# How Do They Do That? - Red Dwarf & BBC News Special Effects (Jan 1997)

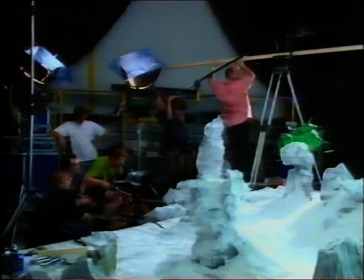[4:13]
But for some shots, you can't beat the coordination of the human mind, eye and hand.
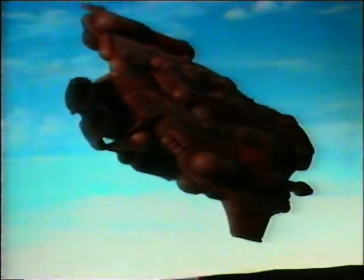[4:20] Whoa. There you go. But take two is fine.
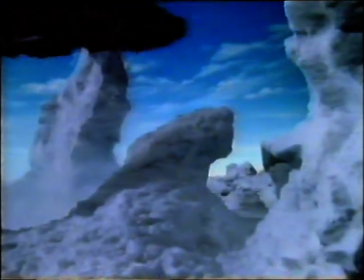[4:30]
There's no money in this show for expensive computers to paint the wires out, so how come we never see them?
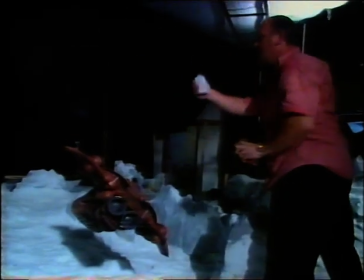[4:36]
Hopefully the wires are never seen because we use powder puffers to put colours onto the wires so that they blend in with the background.
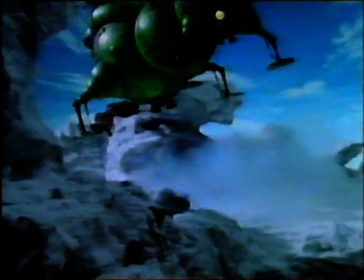[4:45]
Add some heavy-duty sound effects. Lift now! And there you have it.
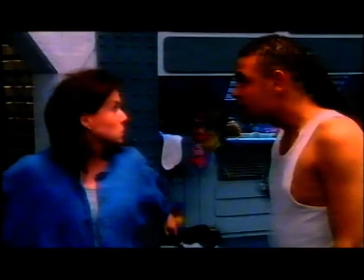[4:52]
So next time you watch Lister, Rimmer, the Cat and Crichton swooping around the cosmos,
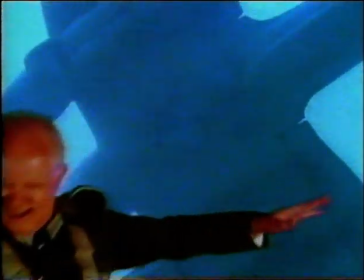[4:59]
spare a thought for Peter and his visual effects team. It's one small budget for them, but one giant bang for us.
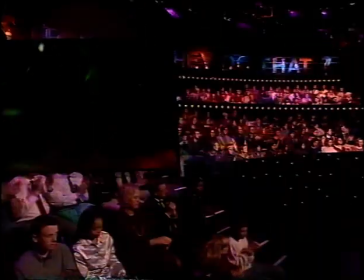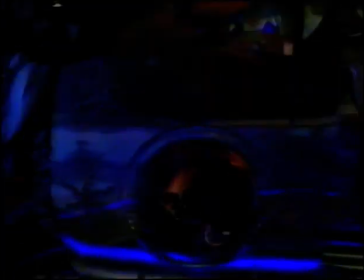[5:12]
Would you ever have guessed it? And every day The BBC News, it speaketh truth unto the nation.
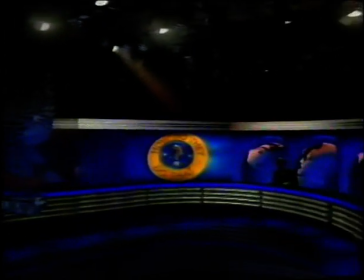[5:21]
Yet when you look closely at this magnificent set, we actually have a bit of an illusion on our hands. Good evening, I'm Michael Burke, and I'm real, which is more than can be said for the rest of this studio.
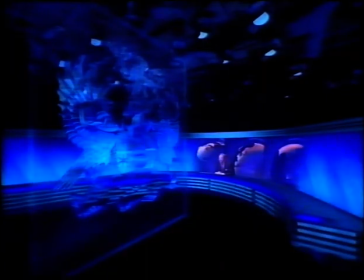[5:33]
It doesn't exist. Not the floor, not the lights, not even the cut glass coat of arms.
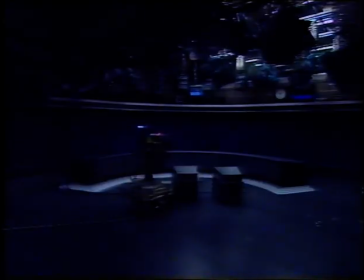[5:38]
It's all virtual reality. So, though it doesn't look it, the actual studio is really terribly Spartan.
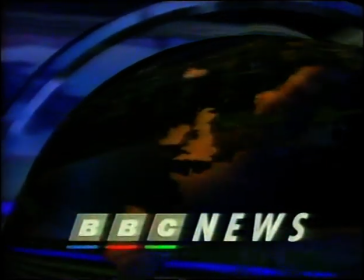[5:45]
So how do we do that? Well, the first thing that hits your eye with the news is the cut glass coat of arms.
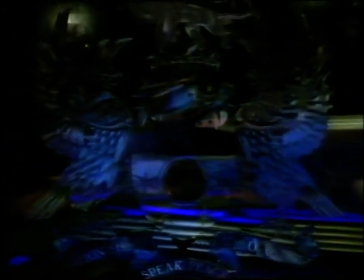[5:53]
Inside it is a spinning globe of the world. A direct descendant of this, the original famous BBC spinning globe. We couldn't have had a real crest built in glass to put in the studio, because first of all they wanted one that was to look really huge in the studio, which would have been totally impractical and obviously dangerous as well.
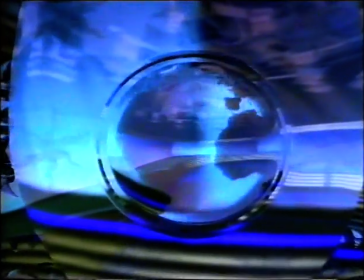[6:16]
Instead, the logo was created on a computer. First, Jo made an outline of the new design on her screen.
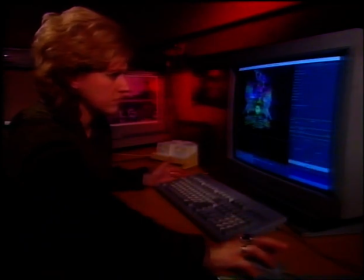[6:23]
Then she color-coded the outline into a three-dimensional image.
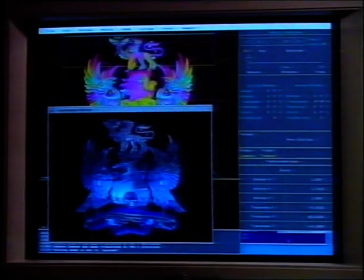[6:27]
Lastly, she created the glass look, adding reflections so it looked like the real thing.
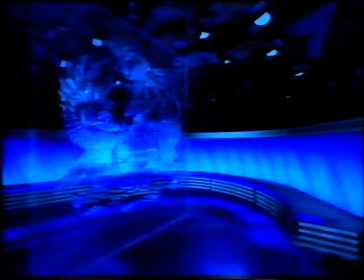[6:35]
With the coat of arms in place, the famous curved desk was added by computer.
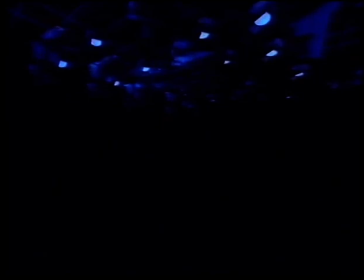[6:41]
Then it was just a question of switching on the lights. Yes, these were done on the computer too, every lamp, bulb and bracket.
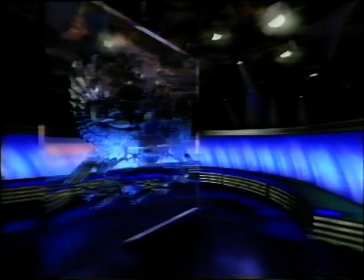[6:50]
They create the illusion they're really working because they were designed to match up exactly with the way the studio seems to be lit.
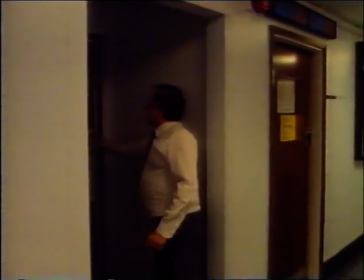[6:58]
Once this was sorted, there was another big challenge for the BBC's design staff. We wanted a design theme that ran through all the programmes, but the programme editors wanted each programme to have its individuality.
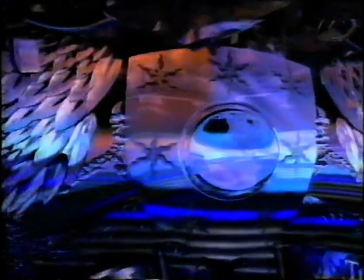[7:11]
We had to find a way to please everyone. The answer was to make subtle colour changes in the set for each news bulletin.
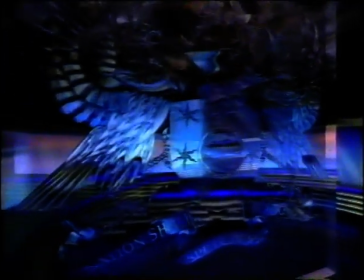[7:19]
Positive pink for the morning, going through various darkening stages of blue through the day,
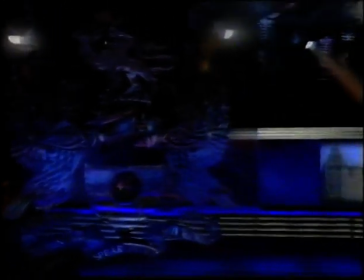[7:30]
to the main news of the night in authoritative dark blues and bronze.
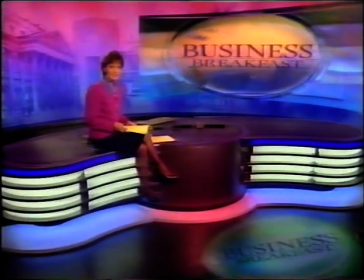[7:36] Good morning and a warm welcome to Business Breakfast. Good morning to you. It's 8 o'clock on afternoon.
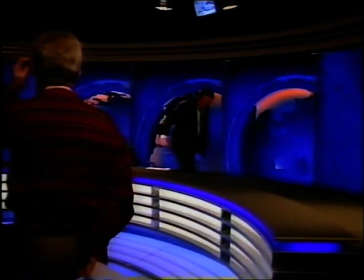[7:41] Good evening. Good night.
Behind the newsreader, there are 7 coloured panels, not computerised, but the real thing.
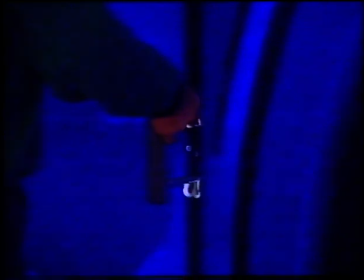[7:48]
They're easily removable and can be changed over to suit the next bulletin's colour scheme.
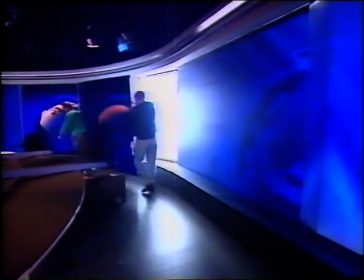[7:53]
The whole operation only takes 20 minutes, which means at the beginning of each day, the set's ready in plenty of time for the breakfast broadcast.
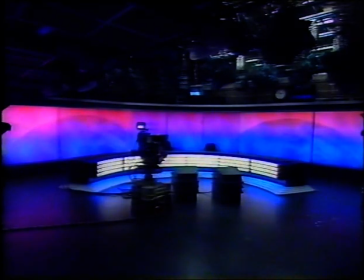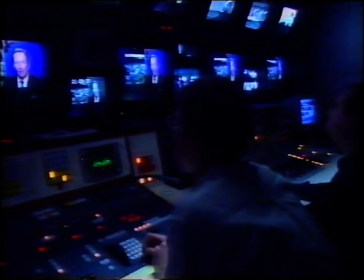[8:09] Morning from Sally and Mitz, 7 o'clock.
Next, a really important job, making the newscaster fit into the computerised background. How do they do that?